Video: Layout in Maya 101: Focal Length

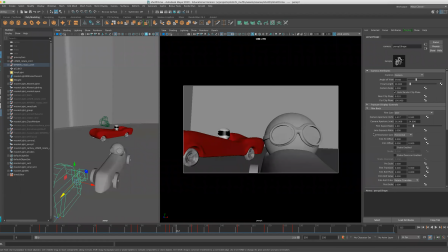[0:00]
Okay, focal length. Using a camera's focal length in Maya is a super useful tool. It has just a lot of versatility to it, and it can really change how your composition looks and feels.
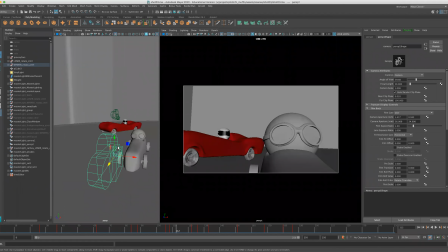[0:15]
To get to your focal length, you're going to want to select your camera and go to the attribute editor in your camera. You can also do this by whatever panel you're on. You can go to that camera's attributes. So if I click this one, it'll go to this camera's attributes, but I want to do this one. So I'm going to click this one right here.
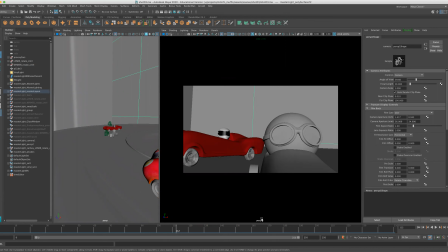[0:33]
This camera is called Perspective 1, and you can double check that by looking down here. Cool. So the focal length attribute is right here, right at the top. And this is the number one attribute I probably use when diving into the attribute editor.
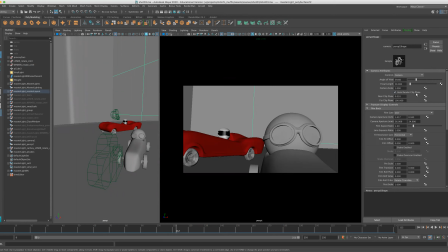[0:48]
It's probably one of a few that I actually use, and it's super neat. So if you've never used it, focal length just changes the compression of the lens on your camera.
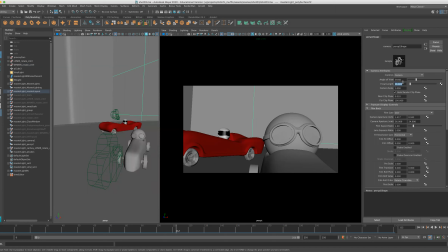[1:02]
So right now I have a focal length of 50. So it's that's like slightly compressed, but if I set this to a lower number, that's going to widen out, almost give it kind of like a fisheye effect, where you start seeing more things around the environment.
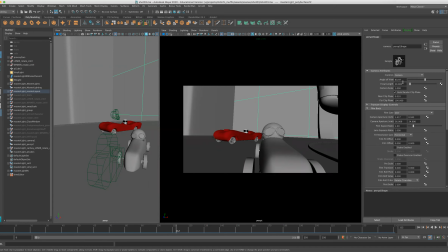[1:18]
And it also creates separation between things in the foreground and the background. You might be able to tell in this shot that this race car driver feels way more farther ahead than this one. But if I change it to maybe something like 60, now it feels like this guy's really fast approaching and there's not much space between them at all.
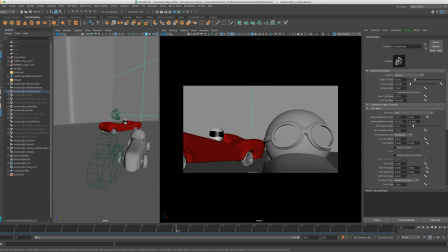[1:38]
This is a very powerful effect that not only cinematographers use in real life, but that I think more people need to use in animation, especially in vertical studio animation. So if we play this, let me set it back to 50 again, and we can just really quickly just look, this is how it's supposed to look.
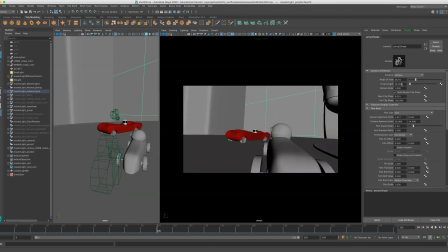[1:57]
And again, I'll maybe just bring this down to like something ridiculous, like 18, and you can just see how much farther it looks. It just gives a lot of separation between these two. However, this looks kind of crazy because maybe I don't want to see these front two wheels.
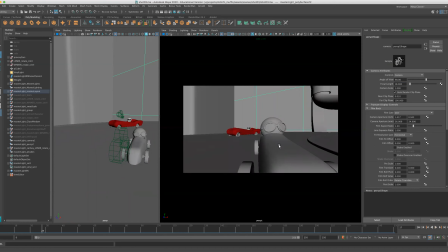[2:13]
And this looks very long. It really elongates anything that's close to the camera. So I think I'm going to actually push in this camera right here. So that way it shows more of his face. You can see right here, we're actually experiencing some clipping. You can fix this with the near clip plane.
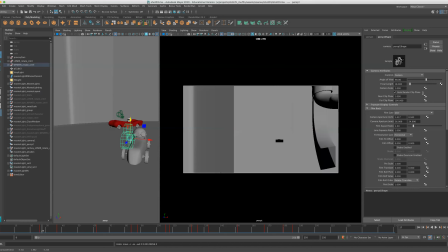[2:32]
If I set this to 1, oh, my bad, I'm sorry, I did that wrong. I was thinking of the far clip plane. If you add a 0, so that was 0.01. If we add in another 0 in there, that'll make it so it has to get even closer to the geometry,
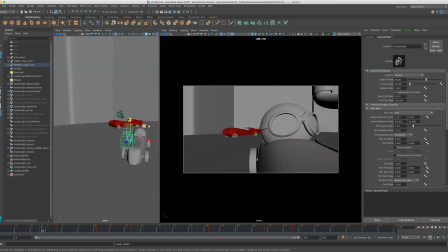[2:50]
0.001 units away for it to start clipping. Anyways, that's pretty important.
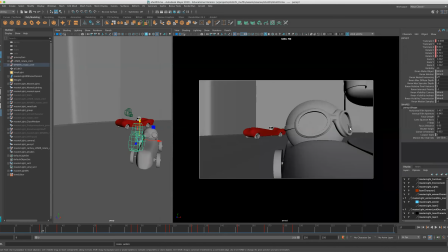[2:55]
Let's see, I did keyframe this, so hopefully my keyframes don't mess this up, but oh, it did. But yeah, anytime you widen out your camera's focal length, it usually means you're gonna need to push in your camera a lot more to fill in on all that space.
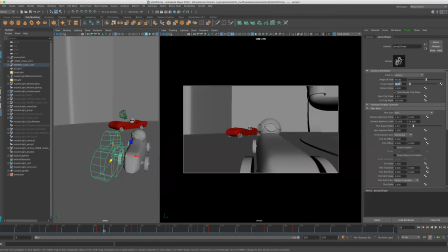[3:12]
It's the same goes for if, let's go back to our attribute editor. Let's say I set this to something crazy like 80, like that. Now, all of a sudden, we need to take our camera and back it up more. But as you can see, just like our original composition, our character is taking up this right side of the screen,
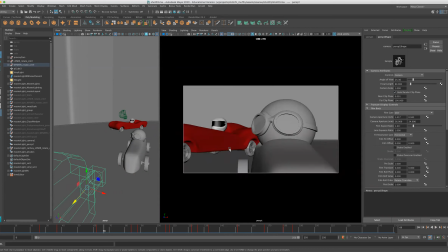[3:31]
our left character is taking up this left side of the screen, but it's so much more compressed. You can barely see any space between our two characters. And that's the effect that I was going for when making this shot. Is the original focal length I had it was at 50, which is kind of a nice medium between the two,
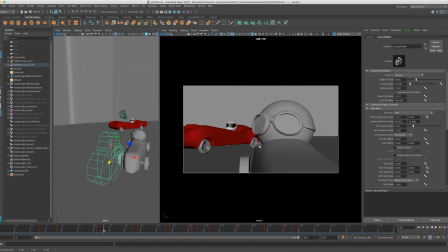[3:47]
but it also allows for not as much separation between them to make it feel more claustrophobic and to make it seem like this guy is approaching and not as far behind as maybe a 25 focal length lens would make it look. So yeah, super useful stuff.
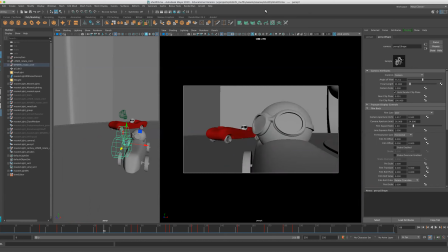[4:02]
Definitely recommend playing around with focal lengths anytime that you're messing with your camera.